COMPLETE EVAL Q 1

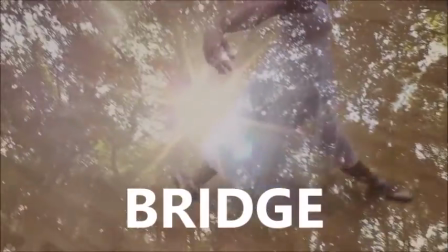This was very effective, as the gradual build-up of pace and momentum throughout our video ensured our video wasn't boring, as it felt it was telling a progressive story.
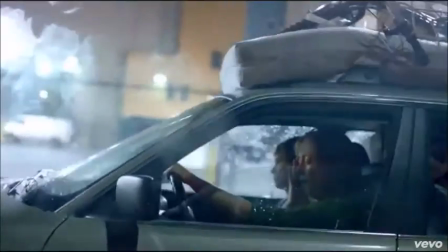We were inspired by Selena Gomez's Same Old Love music video, where the video begins with long takes but ends with short takes.
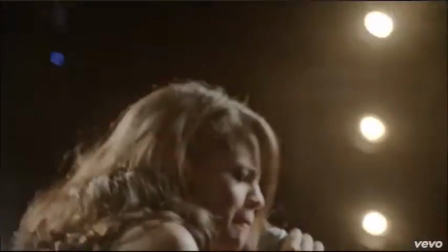We felt it was vital to show gradual build in pace throughout the video in order to maintain our audience's attention.
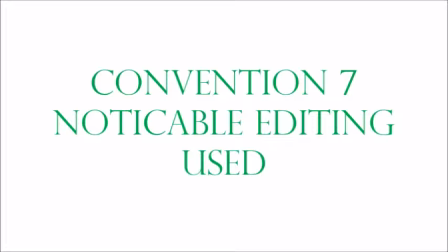Editing should be noticed in music videos, as it's an important part in creating a music video. This is another convention we used.
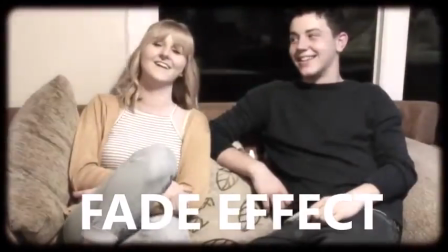Obvious editing techniques include montages of clips, a fade effect, and slow motion.
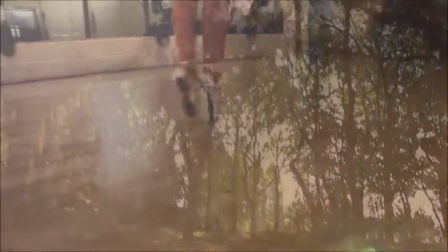These techniques were very useful in creating the pace of our music videos, and montages set a fast pace whilst the fade effect slowed it down.
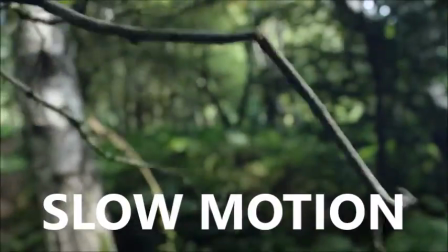This visually represented our song's beat, which made our video effective at showcasing the song.
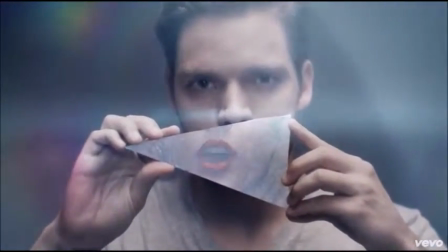Editing is noticeable in Taylor Swift's style music video, where the effects used help create the entire concept of the video.
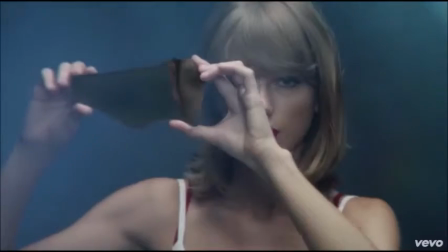This taught us we shouldn't be afraid to use dramatic editing.
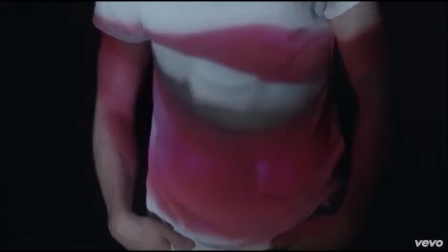This video also inspired our use of the superimposition of the trees over the shots of the dancer, as this music video uses a similar effect.
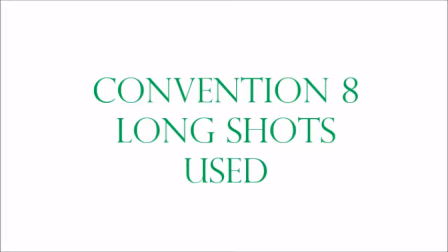Another convention we used was the long shots of our artists, as these can be useful in conveying an artist's prominence. This was especially useful during the woodland section of our music video.
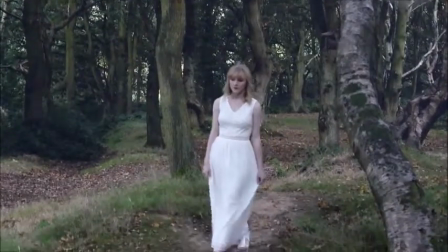As within a forest setting the artist appeared as the main focus in a long shot, this helped highlight our artist as a music video should.
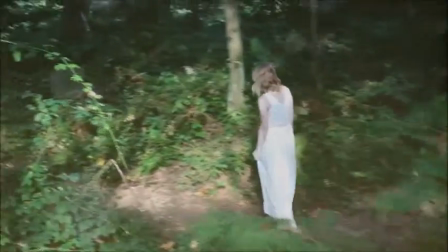It also conveyed her isolation, which is a key message of our song, as the artist feels trapped in a relationship.
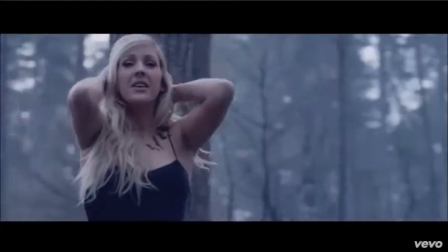Again, Ellie Goulding's Beating Heart music video uses a long shot, as this also focuses the attention on her against the backdrop of her setting.
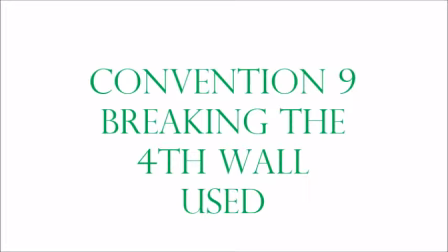As previously discussed, we also used the convention of breaking the fourth wall, as this focused the audience's attention on the song's lyrics, which helped highlight and showcase our song.
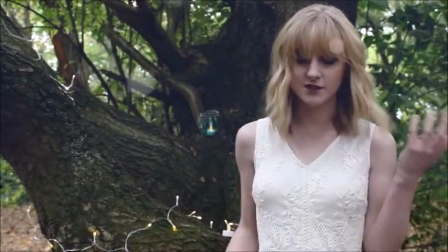This also helped us include the theme of looking.
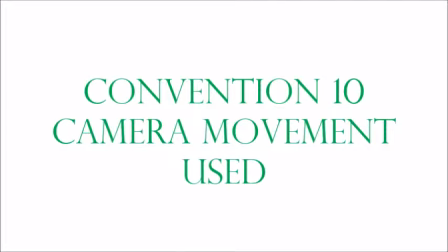Music videos should also include lots of movement of the camera, which is another convention we included and therefore used. Movement is present throughout the whole of our videos. It provides the music video with a continual flow between shots, rather than the video feeling still and static.
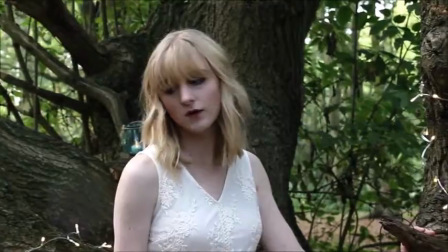This made it more pleasing to watch, which made it more successful amongst our target audience. Movement could also be used to achieve particular effects.
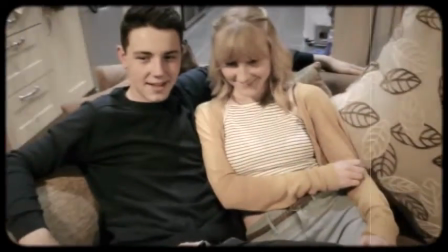For example, for the line when the sun came up, the shot tilts up from the artist looking up to the sun.
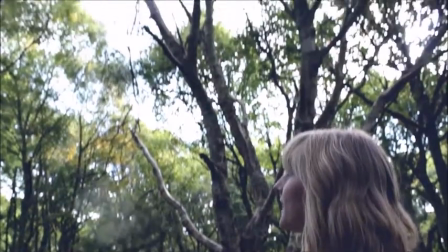Therefore, movement can also be helpful in visually representing the song.
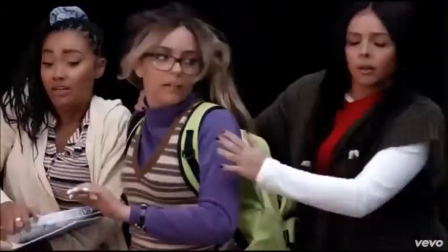We noticed how the camera was always moving in Little Mix's Black Magic music video, which is a successful pop music video.
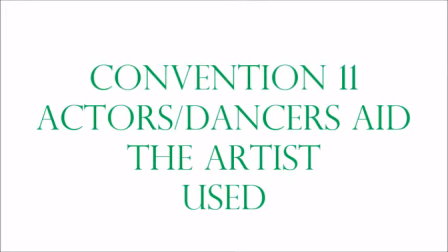We used the convention that states dancers and actors should only be used to aid the star, and we made sure this was achieved in our music video.
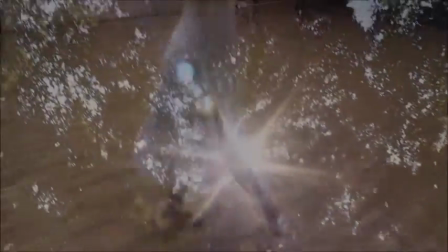The dancer's face is never shown to convey that her inclusion in the video is purely to help form the video's dreamlike atmosphere.
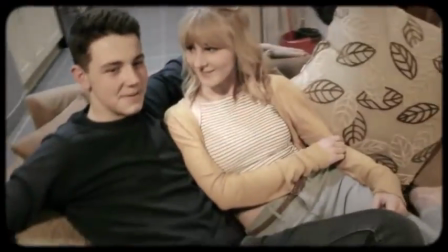Similarly, the boyfriend character only appears within the narrative,
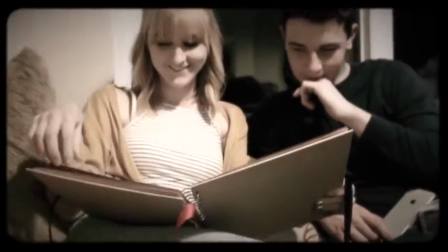whereas it's the woodland setting that features as the main setting in the video, and the artist is the only one who appears in this setting,
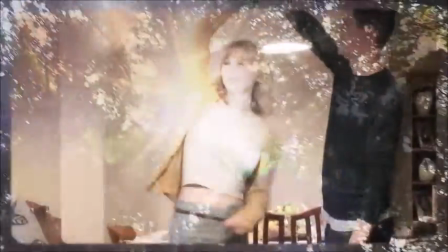which therefore makes her the main focus. We felt it was important to include these characters though, as again they help convey the story the song is telling.
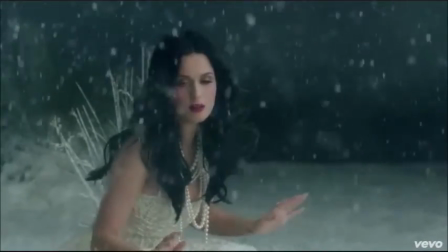We took inspiration from Katy Perry's Unconditionally music video,
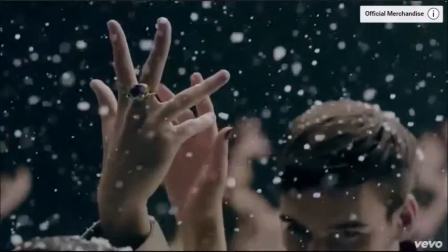which features lots of dancers and extras to help create the scene, yet Katy Perry remains the focus, as most shots feature her.
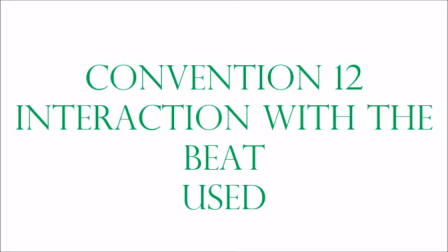A convention briefly used in our music video was the interaction between the beat of the song and characters in our video. We used this idea once during the bridge. The artist and boyfriend character are having an argument, where we show an interaction with the lyrics. For the lyrics, I walked out and said I'm setting you free. We show the artist shouting I'm setting you free during the argument. Again, this helps highlight our song and convey the link between the song and story we told in the narrative.
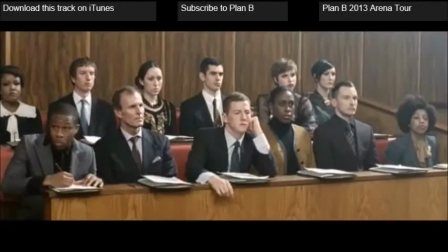We noticed Plan B's music video for She Said included interactions with the sounds such as clapping or clicking to showcase the beat.
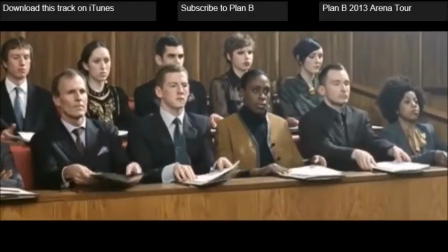Therefore, we decided to subtly use this to achieve a similar effect.
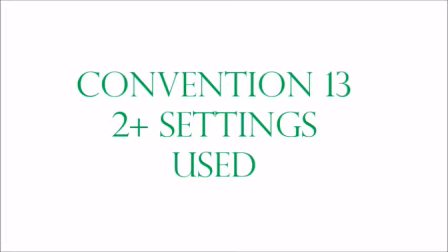Another music video convention is that the video should contain at least 2 settings. This is something else we used, as our video contains 3 settings.
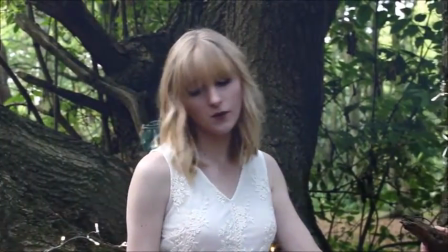These are the forest, the dance studio and the house.